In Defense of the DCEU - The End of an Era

But director Angel Manuel Soto and writer Gareth Duned Alcocer understood what was going to make this movie special, memorable, real.
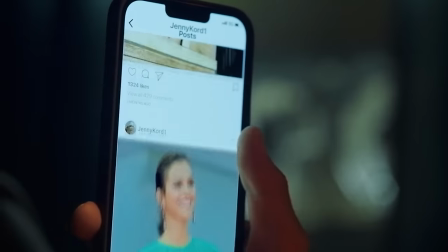24:54 Also, Xolo felt just authentic enough as a college grad. Little touches like how he checks on Jenny's Instagram after they met once felt realistic.
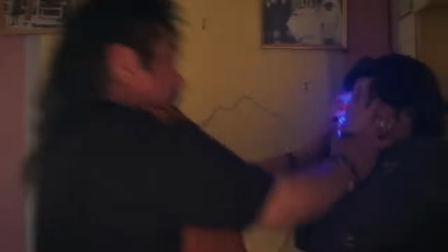25:01 And the back and forth with his sister felt natural. I also love how chaotic all of the scarab stuff is.
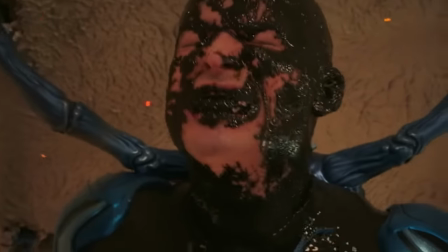25:07 The visual of the black goo filling Jaime's mouth is pretty dark. And he is shouting throughout the entire scene.
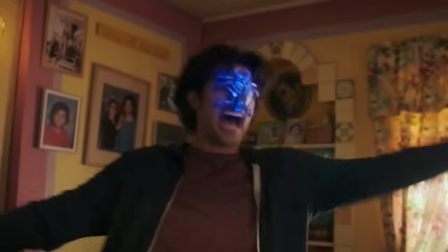25:12 The first jump the scarab does into Jaime's face is super violent. But the family is there to ground the scene, keep it fun.
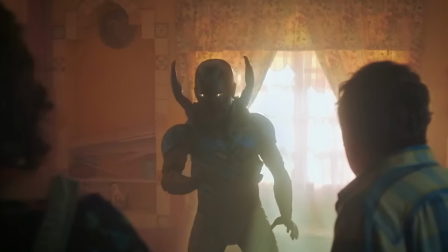25:19 Without that context, I don't think you can go as hard as they did. The Scarab design is also interesting. On one hand, love the body, how practical it is.
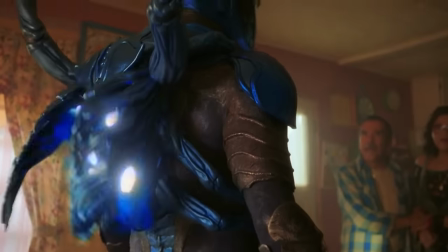25:26 Gives you a lot of room to act freely. On the other hand, the face is a little weird. I don't know what to do about that.
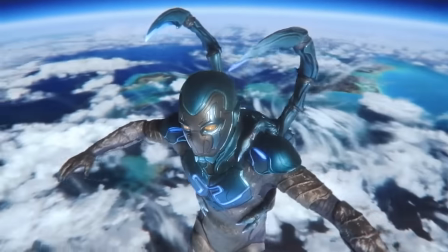25:31 I think it looks strange with and without the mouth. That's always been a tricky thing with the Blue Beetle. The power signature of the Scarab is fun.
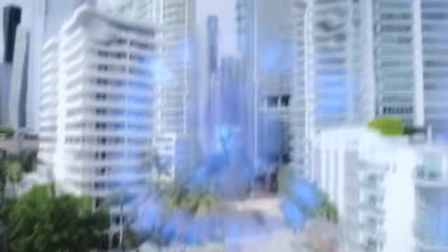25:37 I love the visuals when it blasts forward in the air, leaving a jagged blue vapor trail. Stuff like that is an excellent way to differentiate characters in big groups of superheroes with similar powers.
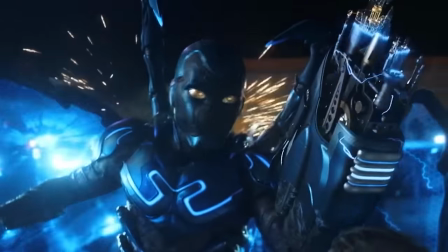25:46 It's one thing the X-Men comics do exceptionally well. I also think the variation of weapons on the Scarab was great.
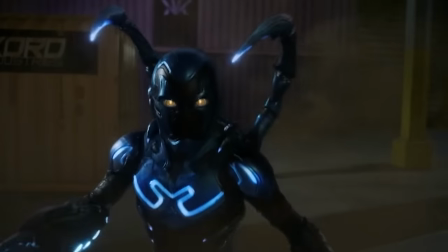25:52 I could see a version of this movie where Jaime uses an arm cannon and a shield and a sword, kind of like how Dr. Fate really only had three moves in Black Adam.
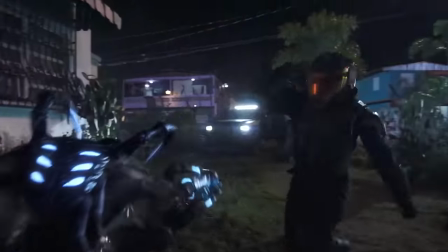26:00 But this Blue Beetle has different kinds of hand cannons, different shields, a gun that fires giant staples,
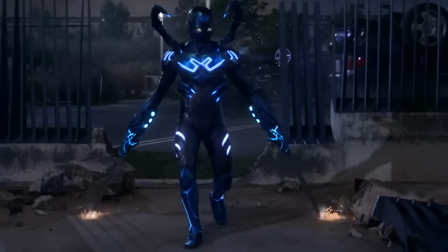26:06 a whip, a battering ram, a couple of different short swords, an EMP, something that might as well have been a unibeam,
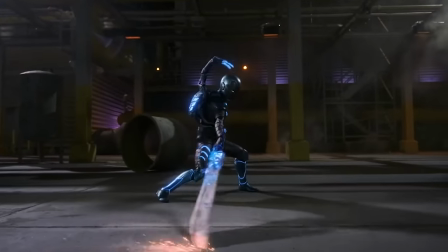26:13 some maces, a hammer, a huge cannon, and of course the buster sword. I want this level of creativity when Warner Brothers makes a Green Lantern movie.
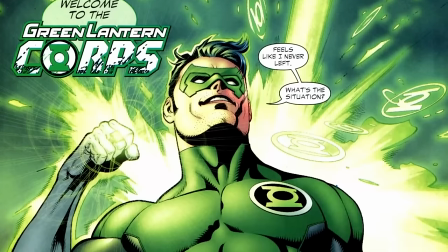26:20 Maybe not for Guy, but definitely Hal, Kyle, and whoever comes next. This next one is all me.
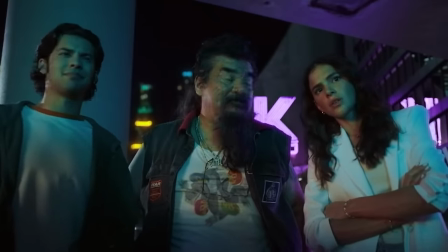26:25 I'll understand if you disagree, but I really enjoyed George Lopez in this. As younger, I used to watch a sitcom and his stand-up.
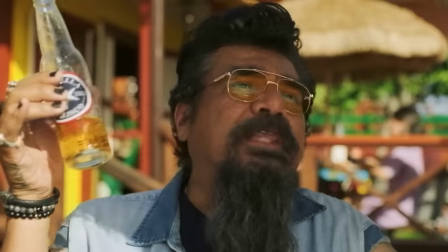26:31 I don't know what it is. He works on me. And I think what I appreciate here is his energy.
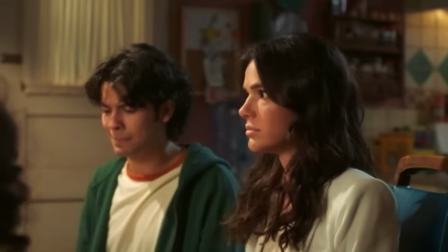26:36 It is fun to watch a kid who wants to play it cool be constantly embarrassed by his psychotic uncle.
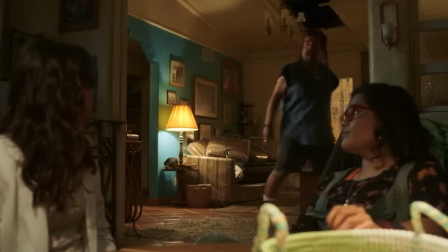26:41 Also, I like the idea of a conspiracy theorist in the DCEU. Like, yeah, there are a ton of conspiracies.
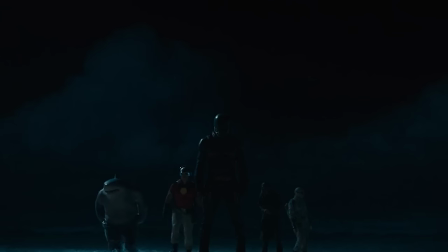26:47 Batman, The Flash, and Wonder Woman are hiding among us. The government uses a secret supervillain assassin squad.
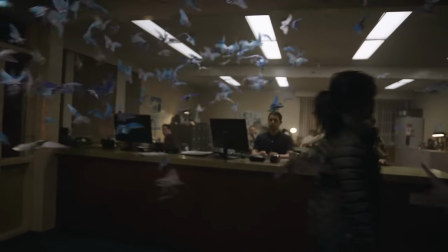26:52 The Flash can go back in time. There was an army of butterfly aliens that were invading people's heads, and for a while, nobody knew about it.
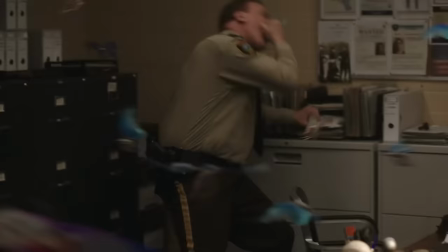26:59 Eventually, someone would catch on to how wild all of this sounds together. Bruna Marquezine worked for me as Jenny Kord.
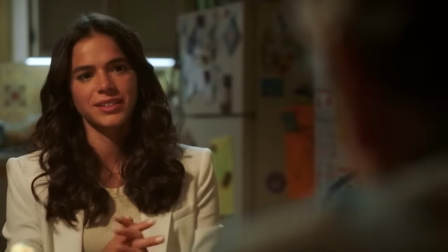27:05 I liked how much she was integrated into the story, like she was not in her own little corner. Jenny almost immediately joins up with the Reyeses and never leaves.
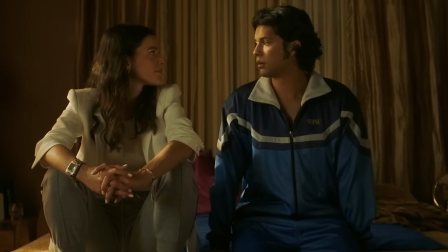27:13 Made her feel like less of a love interest written to fulfill a studio note and like more of a character.
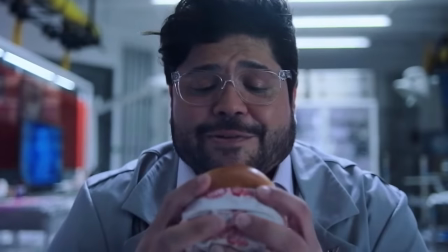27:17 And on the same token as George Lopez, I'm always happy to see Gizmo here, whether he gets that much to do or not.
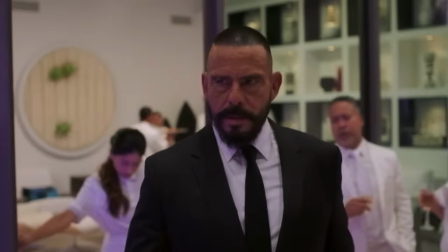27:22 Even though I don't have very strong feelings on the comic version of the film's heavy Carapax, I think the idea of turning him into the proto-Omac is clever.
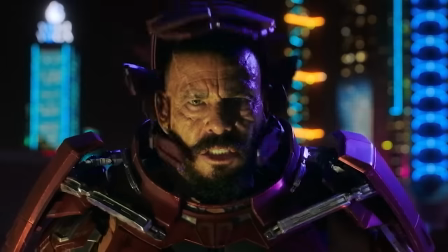27:30 It's very Iron Man 1, Iron Man 2, Ant-Man 1 kind of villain, but if it ain't broke, you know, fix it. And I think the turn with Kara Pax was interesting.
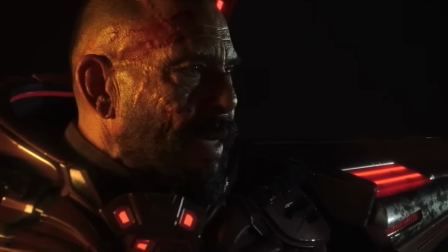27:36 I appreciated Raul Max Trulio's performance. I don't know what to think about Victoria Accord.
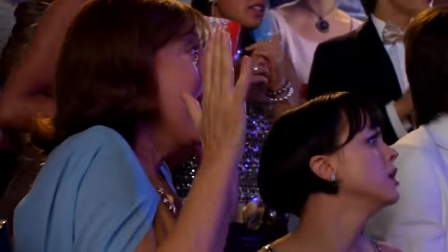27:41 On one hand, Susan Sarandon, Maw Racer, obviously going to be one of my favorites forever. On the other hand, what is going on with the Hillary Clinton hair?
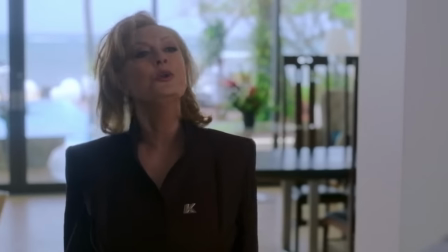27:49 Like, I'm not the only one seeing this, right? Was this supposed to be saying something or was it just an accident?
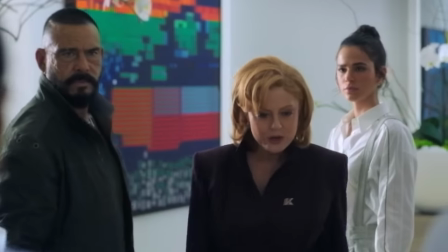27:53 Like, I'm sure there were a lot of things it could say, but I don't want to read too far into it either. Either way, Susan Sarandon's pretty good in this too.
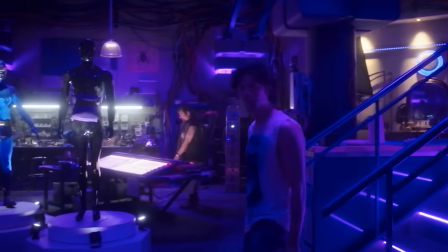27:59 But it is also hard to deny that the part of the movie that really got my attention was all the Ted Kord stuff.
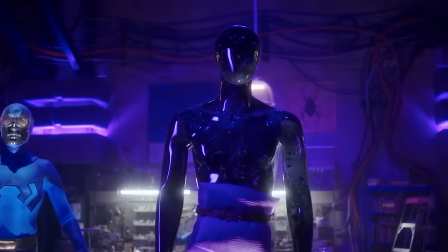28:04 I think partially it's because I'm such a big fan of the Blue Beetle Ted Kord relationship,
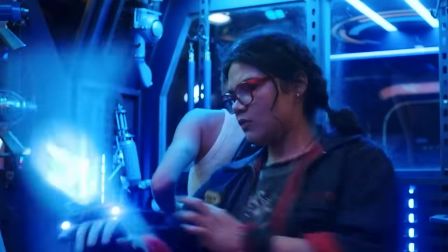28:08 but also everything from the design of his cave to the suit to his gadgets had a style that we have not seen before.
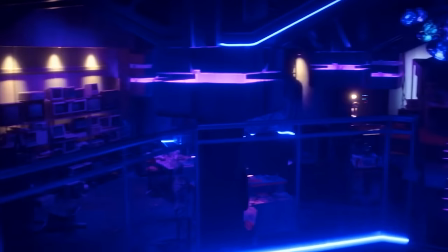28:15 That radical 90s purple and blue aesthetic really fits Blue Beetle nicely, especially when he's described in this movie as a Batman, but worse, who operated before Jaime was born.
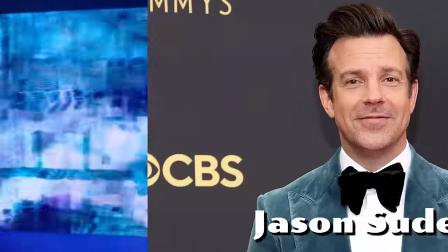28:24 I remember rumors that Ted Kord was eventually going to be played by Jason Sudeikis, and I think that absolutely could have worked,
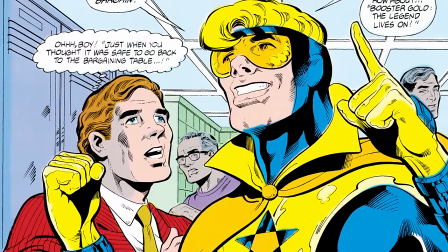28:30 especially with a slightly older booster gold like oh I don't know Brian Hansen for
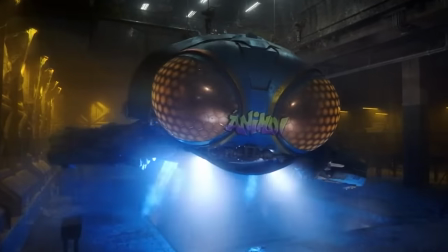28:34 example also I loved the bug and the cord weapons although most of them were in the
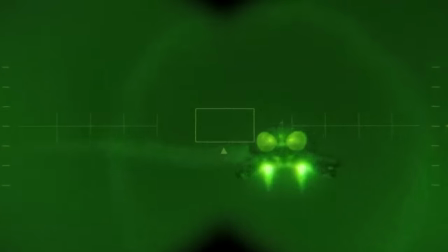28:39 trailer but somehow either the bug manages to stay out of them or I guess I just missed it but I loved how crummy it looked but also how much
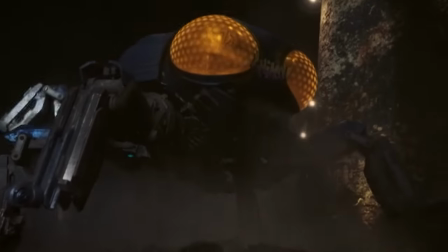28:46 damage it was able to cause this scene that is inexplicably backed by Motley Crew's kickstart my heart where the family and Jenny are demolishing
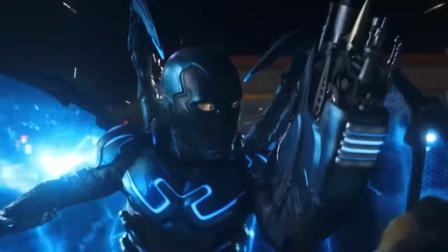28:53 all of the cord forces is everything I want from one of these even in a movie where one of the characters is talking about how much he doesn't want to kill, and George Lopez is stepping on guys like this.
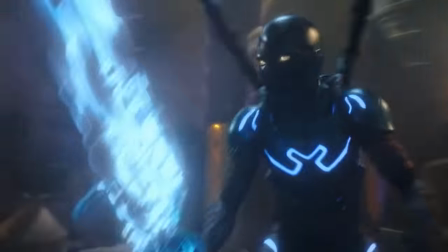29:02 I also think the fight scenes generally were pretty strong. I imagine it certainly helps that Charlotte, Marituania has been trained in martial arts on and off Cobra Kai since 2018,
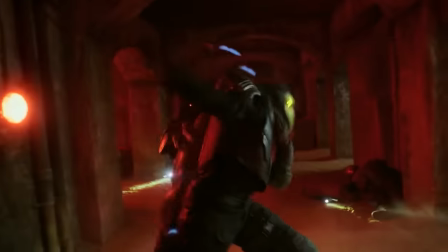29:10 but the camera work and fluidity of the motion felt very slick, specifically this bit in the tunnel where Jaime tosses this guy up and then kicks him into the wall.
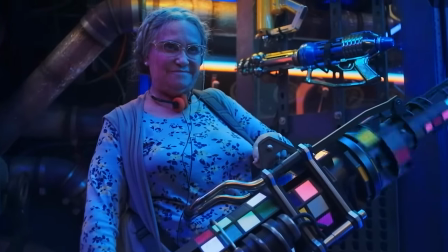29:18 It worked. Also, I remember seeing the second trailer and getting to the part where a grandma has the Gatling gun and thinking, oh, that's cute.
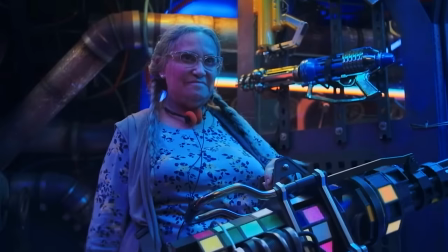29:24 That one we didn't expect to be good at shooting weapons is good at shooting weapons. And if that was it, I'd be alright with the joke.
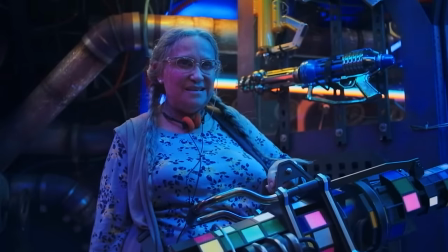29:29 Probably would have worn out its welcome by the time I saw it in theaters,
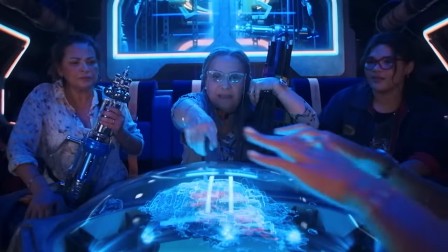29:32 but I did not expect Nana to be an expert in guerrilla warfare who was part of at least one armed rebellion and I guess at some point used a gatling gun.
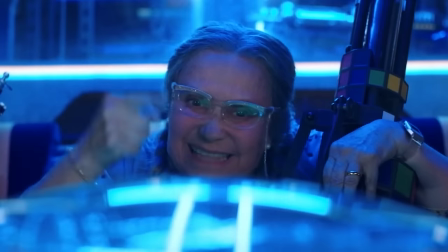29:39 That was way better than just the sight gag.
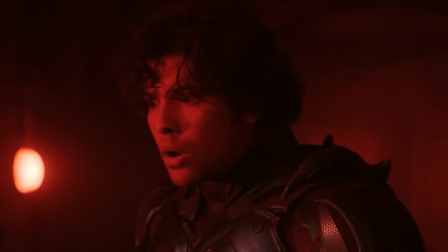29:41 The moment where she fires the second time and the camera hangs on grandma as she laughs maniacally might have been the single biggest laugh moment in my theater.
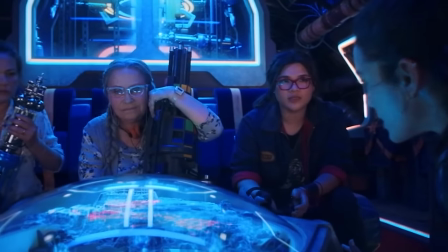29:49 And overall, I liked how the family fit into the finale. They were not just there to be there, they actively rescued Jaime.
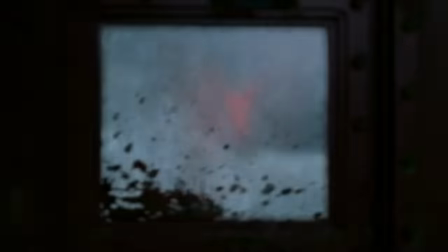29:55 Without them, he would be dead. And sure, could there be a version of this fight where Jaime does not need to reboot and can immediately fight Carapax? Of course. But this reboot fits into how the Scarab works so far and gives us an opportunity for some real stakes.
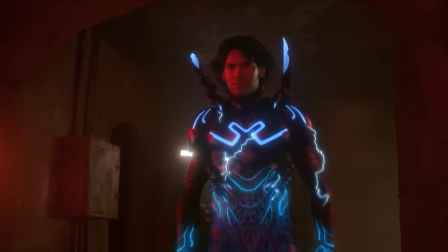30:07 That's about as good as these get. And while this definitely was not a humongous hit, I actually really respect Warner Brothers' decision to release Blue Beetle theatrically.
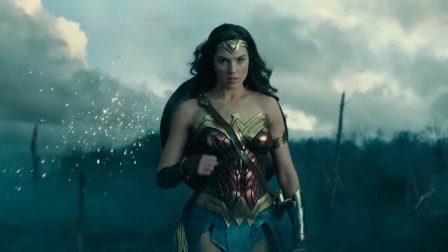30:14 Originally, it felt like the big heroes like Shazam and Flash and Wonder Woman got the movies and the less popular and oh just coincidentally movies starring
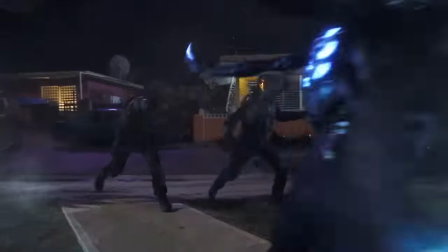30:21 black and brown actors those were for streaming so this almost felt like a statement that warner brothers was committed to giving at least one of these a shot to be a huge hit that's cool also gotta mention it is a bummer that nobody involved with this movie got to do any publicity now this isn't me saying i don't think the strike was worth it or anything like that of course i just wish that solo and the team were able
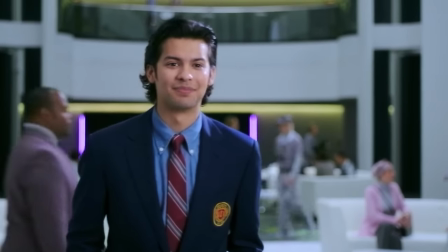30:39 to take that victory lap because they deserved it a couple other things that stood out this receptionist is next level racist my co-host chris
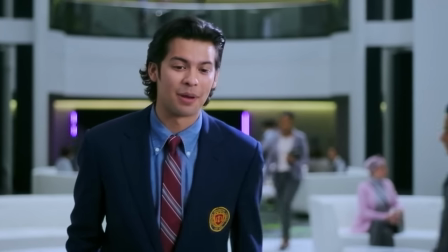30:46 diggins brought this up on our podcast mostly nitpicking but I would understand if say Jaime had an appointment and his name was written down and she read it
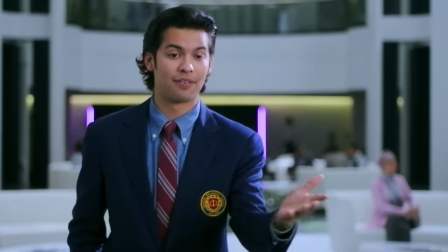30:53 and said Jamie then he could correct her but she's stubborn and won't stop calling him Jamie but Jaime speaks his name it does not appear to be
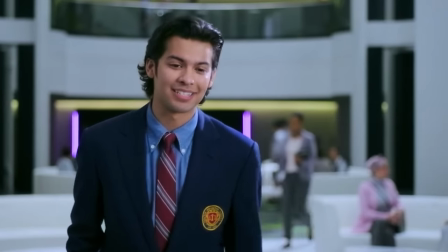31:00 written on any list and she knows that means it is spelled J-A-M-I-E and then actively chooses to mispronounce it that is some
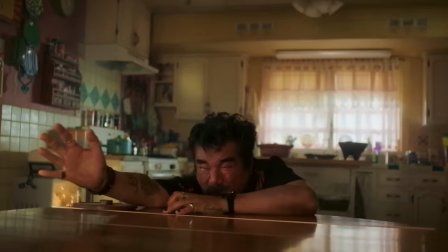31:07 advanced racism I love the detail that the bug went up Jaime's butt because everyone's right that's definitely what
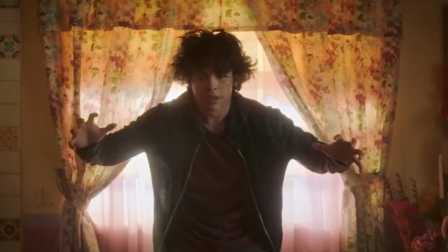31:12 happened and it's funny when he tries to brush it off well okay Jaime how did it get in your body then when in your ear.
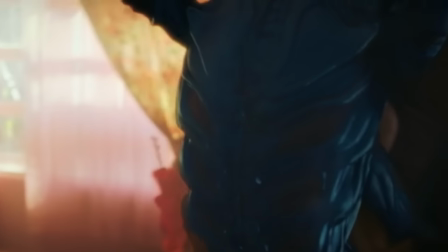31:18 Like, what did we miss? I like this shot where Jaime sees himself in the reflection of the Virgen de Guadalupe.
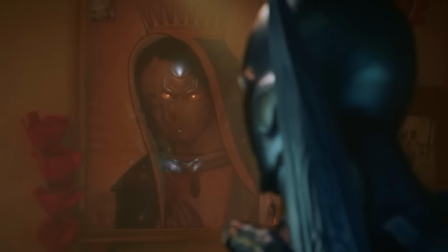31:23 It's like something Zack Snyder would do, but this movie, and especially George Lopez, are so over the top that I don't mind.
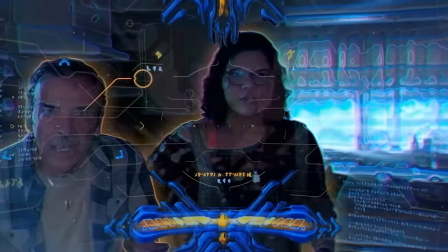31:28 Also love the design of the HUD. The yellow accents really help with the blue and the purple. Very funky. I love a good scene where a character is doing a bunch of chaotic nonsense and apologizing the entire time.
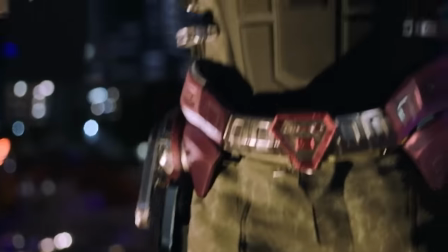31:37 I think the off-duty Carapax prosthetics, like his arm, look very cool. Overall, effects in this one quite strong.
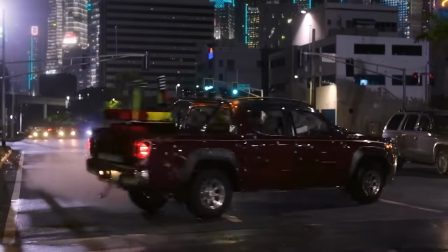31:43 Using the handbrake to toss El Chapulín at Carapax is fun.
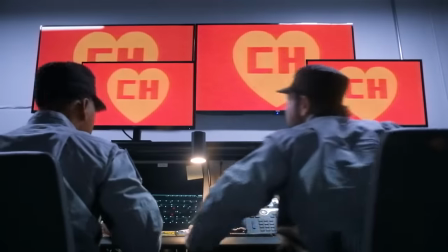31:47 And while I did not recognize that reference in the theater, when the El Chapulín show played and distracted the guards, a lot of people in my theater were loving it.
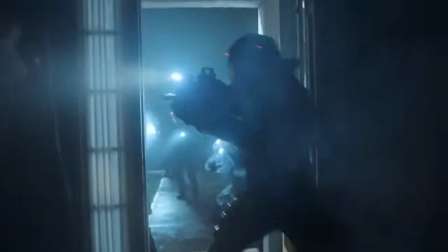31:54 The scene with the raid on the Reyes family was rock solid,
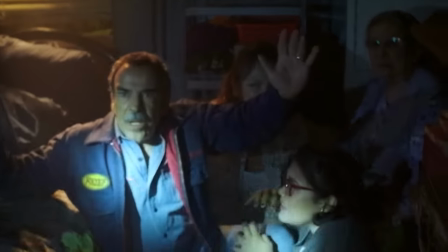31:57 very clearly emulating the actual body cam footage of similar raids frequently done to undocumented immigrants, especially like the shooting of the hinges bit.
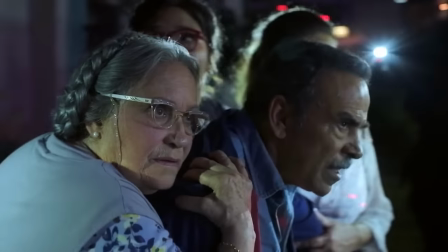32:04 Felt like a very real way to open that scene. I love that the Reyes family did not give up Jaime, even though they totally could have just said he's not here because he was not in fact there.
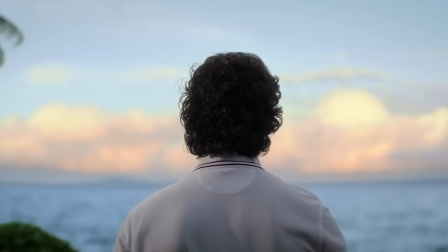32:13 They just know like you don't tell him anything. I think it's so funny how many things Blue Beetle did that were in movies right before Blue Beetle came out.
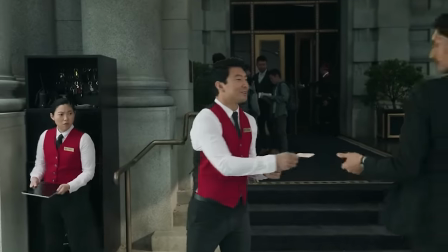32:19 This intro shot where it looks like he's rich but then he's actually working for the rich people. Shang-Chi. The scene where the hero goes to the spirit realm and the dead loved one tells him they need to keep living.
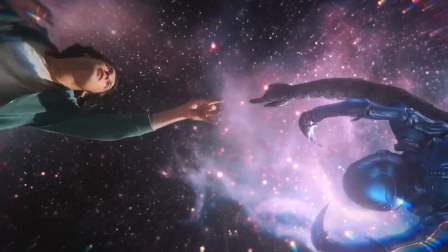32:28 Guardians 3. This is Dean Chappell pose between man and Superman. Guardians 3.